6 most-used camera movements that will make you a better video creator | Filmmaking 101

Obviously, it's going to help a ton if you have a stabilizer for your camera, but if not, here are a few tips.
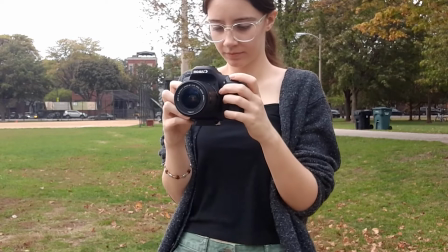[4:12]
Move your body very slowly, take steps like you're trying not to make noise. Hold your camera with both hands and try your best to keep your hands steady.
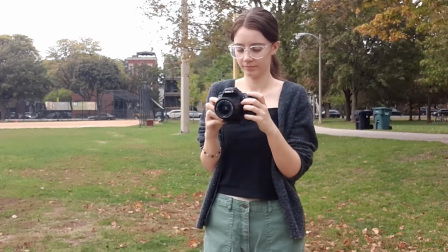[4:20]
If you're capturing this by taking steps, what you might want to do is have your arms tight in at your sides and keep them locked like that. And another thing that can help is if you put some weight onto the bottom of your camera.
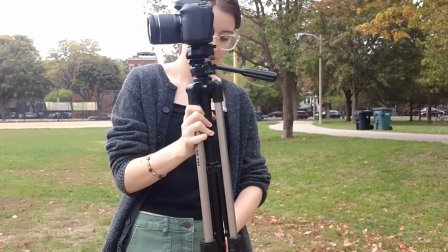[4:30]
So a great way to do this is just to keep your camera on the tripod, but fold your tripod up and then just hold your camera with the tripod on it still. That will weigh down your camera and allow your shot to be a little bit steadier. Before we move on to our next shot, if you're enjoying this video and finding value in it, we would love for you to give it a thumbs up and subscribe to our channel so we can keep bringing you more super useful content like this.
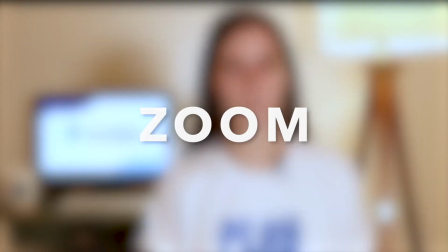[4:53]
All right, now let's move on to the next one on our list, which is the zoom. The zoom shot is both famous and infamous. It can have a really cool effect, but you definitely don't want to overuse it. Essentially, a zoom changes the focal length of the camera to make the subject appear closer or farther away.
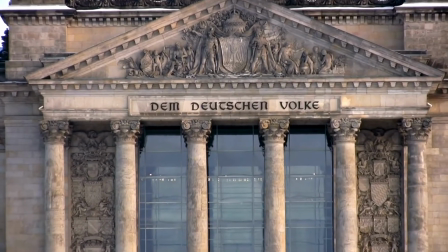[5:10]
So it's often used to draw your attention to specific details in the scene or to a change of expression on the character's face.
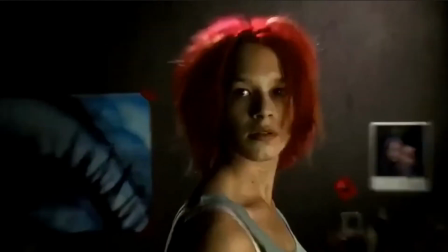[5:17]
It can also be used in really quick kind of action sequences, again to draw your attention to something, and sometimes it's used as a point of view shot if the character has noticed something. So although it's similar in some ways to a push-in, there are a lot of differences. While a push-in feels very organic, almost like you're walking towards something, a zoom isn't really something that we would see with our own eyes. Our eyes don't really zoom in on things like that, so a zoom shot doesn't feel like real life.
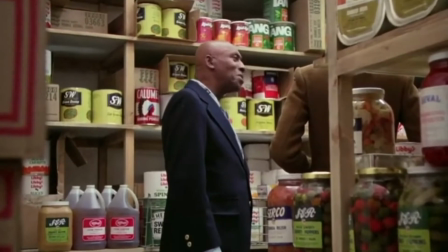[5:43]
Because of this, you see it a lot in horror movies. Or you also see it in movies that just somehow feel like they take place in a different reality.
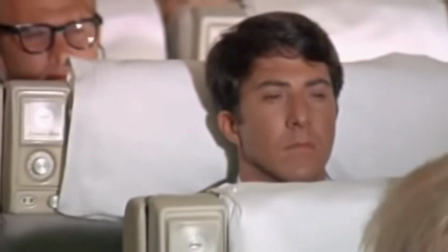[5:50]
For example, while The Graduate isn't a horror movie, the opening shot with the long zoom out shows how disconnected from reality Benjamin feels. A lot of video cameras today come with built-in zoom features, which makes the zoom shot very accessible to everyone. This also means that it is overused. So as a video creator, you want to make sure that you don't overuse the zoom. Some examples of when you would want to use a zoom in, maybe if you are recording a quick sequence similar to an action sequence in a movie,
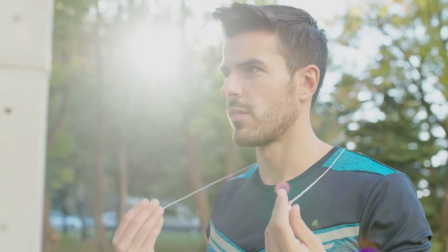[6:19]
like in a vlog if you're filming a sequence of you doing a workout or a run, that might be a good time to use some zooms.
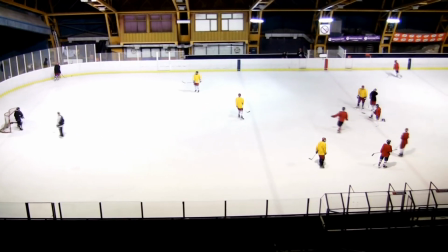[6:25]
Or maybe if you're capturing a sports game from far away in the stadium, you could use zooms for that.
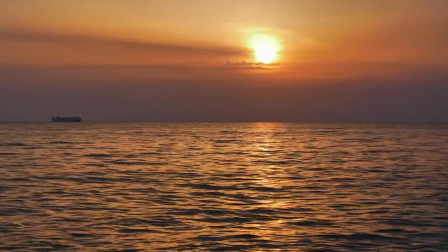[6:30]
You could also do a really slow zoom if you're capturing a large landscape like a sunset or something like that. Like pans and tilts, when it comes to capturing zooms, you want to know your landing point, and you also want to know your zoom speed.
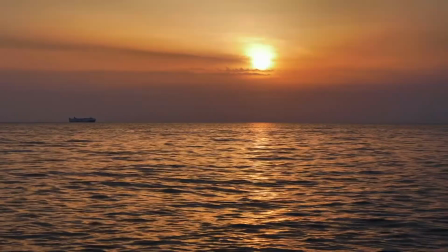[6:43]
A slow zoom has a very different effect than a quick zoom, so decide what kind of effect you want to have. Now, I would recommend zooming manually with the ring on your lens.
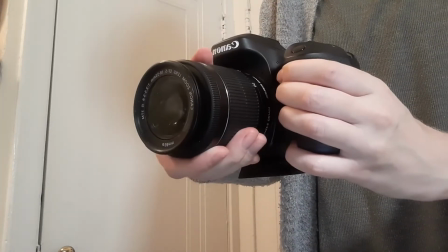[6:52]
That's going to give you a little bit more control, and also sometimes using the zoom button just feels a little bit too robotic. Like our other shots, you want to practice the motion a few times, so in this case, the motion is turning the ring with your hand.
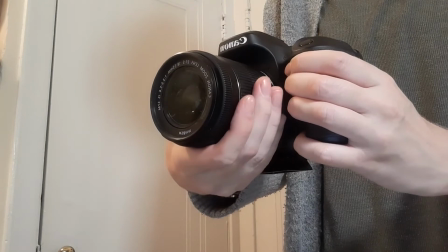[7:04]
So basically get a feel for where your hand begins and ends, and practice that a few times. All right, our next camera movement is the tracking shot. A tracking shot usually refers to physically moving the camera to follow something, usually a character. So this is a very dynamic shot that really brings your audience into the scene and creates a lot of intrigue.
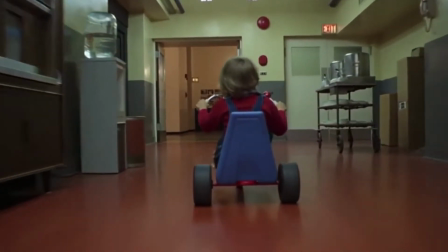[7:24]
Take this iconic scene from The Shining, for example.
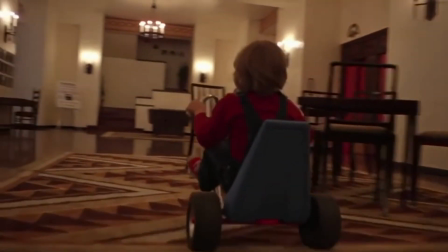[7:27]
We're not just watching him ride his bicycle around, we're actually following him, so we're in the action with him, which actually raises the tension a lot in the scene. You can achieve your own tracking shot by holding your camera and following your subject, and you're going to want to use some of the same tips we talked about before. Hold your arms tight into your sides, grip the camera with both hands, having some kind of weight on the bottom of the camera will help, and just try to focus on holding the camera really steady.
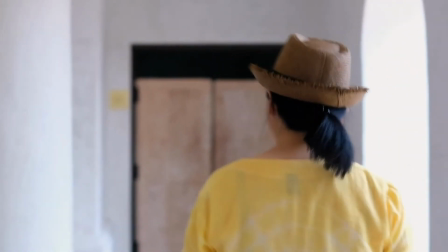[7:51]
This could be great to use if you're a real estate agent. You could show off different rooms of the house by having the camera follow you as you walk through.
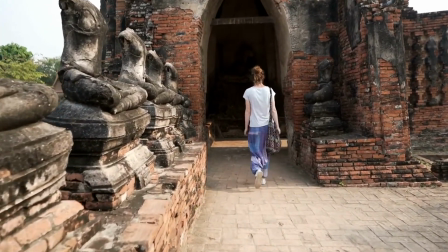[7:58]
I also love using this in travel videos because then as you're walking down the streets of the city or wherever you are, it's like your audience is walking with you.
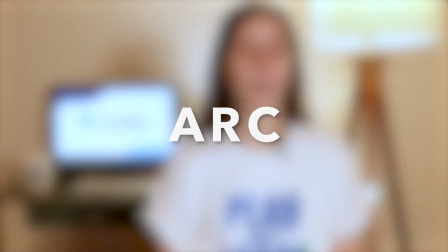[8:07]
And finally, the last shot on our list is the arc. The arc is basically when you take the camera and circle around the subject.